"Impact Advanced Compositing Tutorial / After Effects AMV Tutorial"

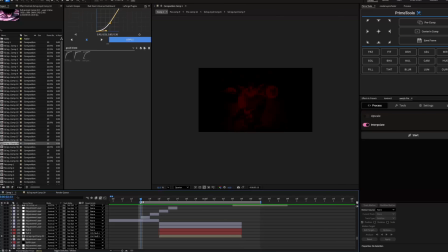This composite was from a recent 3-hour edit I made.
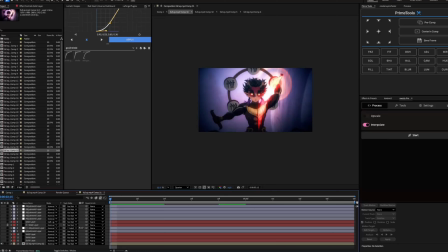Not extremely advanced, but not extremely easy either. So I'm just going to break down step by step what I did to composite this. First, I usually start with a set of optical flares.
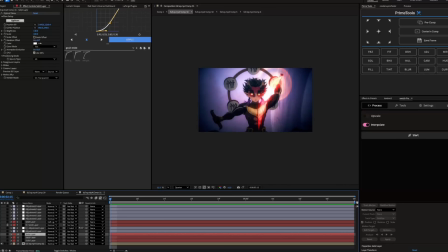I will start with most likely this layer, which is this lens dirt right here.
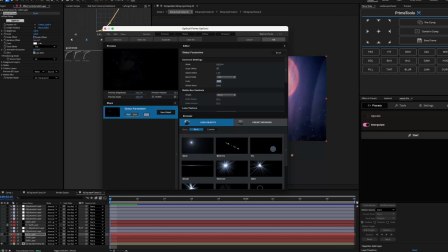The way you can get this is by going into options, and you can clear all and then go to global parameters, scroll down to lens texture, and I chose messy for this one. I think it looks pretty neat.
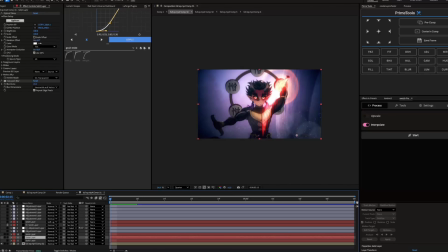Moving on to the second optical flare, it is in options and lens orbs.
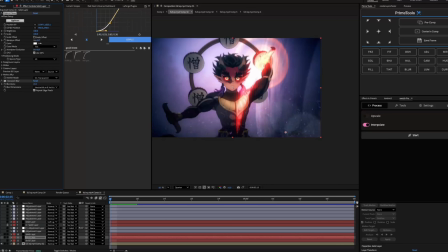Again, complements the messy texture pretty well, especially if you use it right. I usually add a blur to make it a little less harsh around those circles.
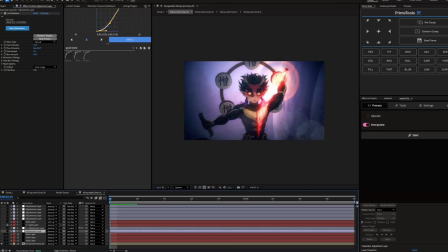I think it looks pretty nice. Then I'd move on to adding uni heat wave. I stopped using this effect a while back, and I started to really like it again pretty recently, especially if used correctly.
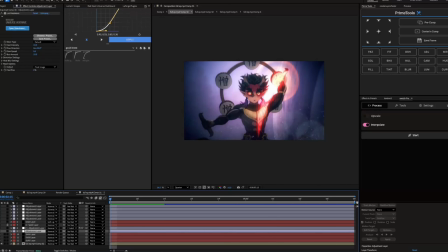I don't know if I do, but I think I would say it looks pretty nice. Comparing to the base settings, all I do is turn down the blur amount, and then I turn down the flow speed to around 5 so that it's not going super distorted, but just has a nice like heat type of blur.
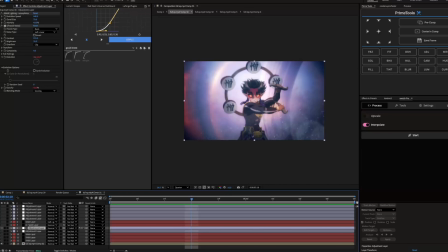Then we move on to the amorphous lighting. I usually have this set to a lower intensity, around a 40 intensity. I put it on a higher resolution speed, such as 440, to mess with how it interacts with the scene.
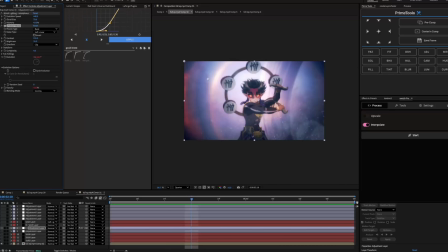You can mess with the random seed, any of the other settings in the fractal noise. And in this case, I have it matted to this solid layer 4-color gradient.
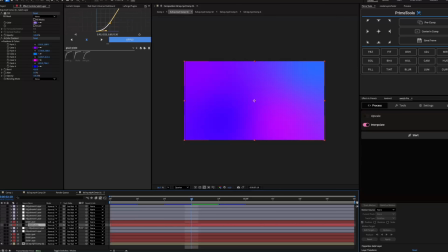If I turn this on, it's just a 4-color gradient.
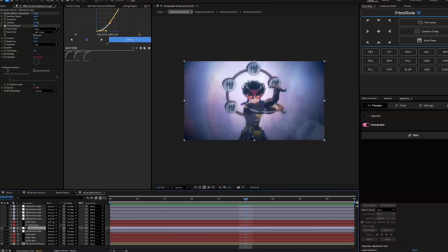And the amorphous lighting very faintly brushes over the 4-color gradient and shows it. I have it set to luma matte and inverted matte. I have another 4-color gradient right here,
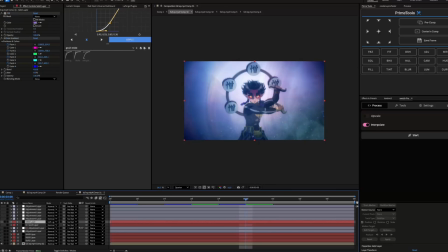and the difference between these two is that this is not matted from or to anything. It's on soft light, opacity is lowered, and I just have it kind of moving around the scene. If you were to look at it in full,
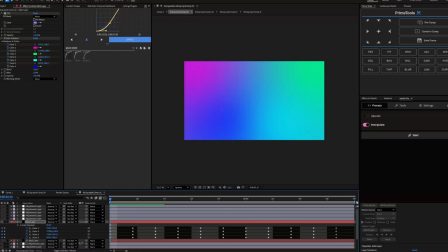you would see that it's simply all 4 points are just duplicated, these 2 keyframes, and moving around the scene.
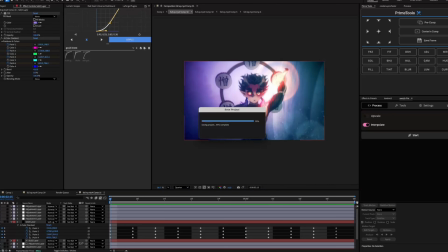I think it adds a little to it. It's just nothing crazy, but I do think it adds some nice bright colors.
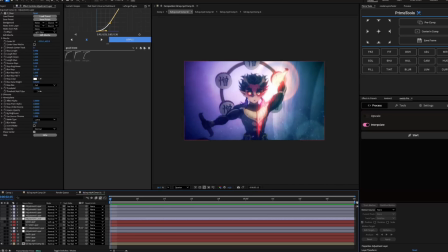For some more directional lighting, since it's coming this way, I have an S-rays effect. You can copy these settings. It's pretty simple. It adds a nice little haziness to it, but if you wanted to change the haziness, you could and make it a little more ray-like.
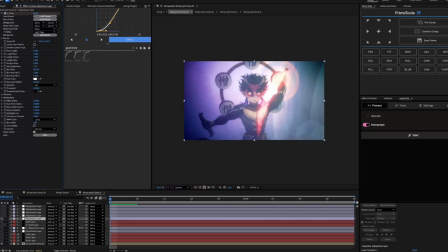You could decrease the blur amount or increase it like I did in this case. Moving on, I use film convert nitrate. You can just copy these settings. I like the grain. I usually lower it a little, and then I'll mess with whichever one this is. Usually did not in this case because it looked fine. I messed with this a little.
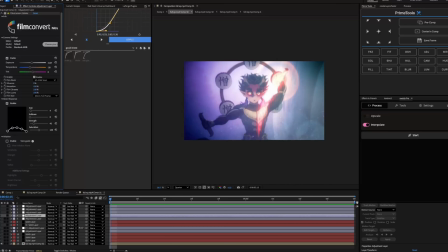I wanted this to be more blue than warm, so I decreased the temperature a little. Nothing too serious, just adds that.
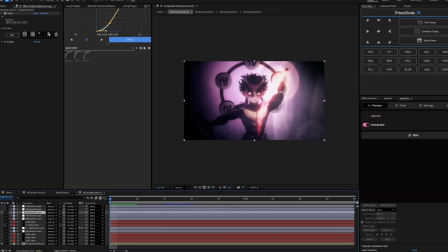And then moving on to my looks, my CC, I really brings it together here, my CC.
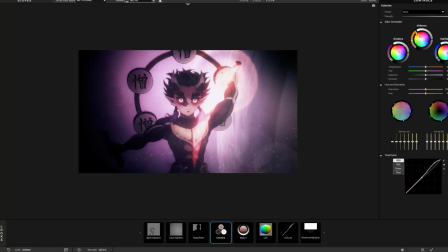So we're gonna have a look at that real quick. Moving on to the CC, I'd say it's relatively simple.
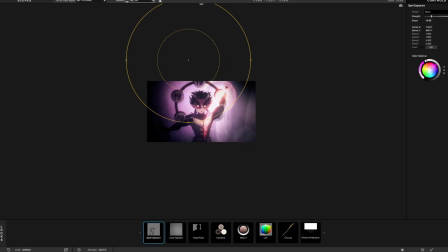Wherever you want the light coming from, I usually add a spot exposure. Very faint in this case, you know what I mean? You can increase it a lot if you wanted to. I didn't think it was necessary.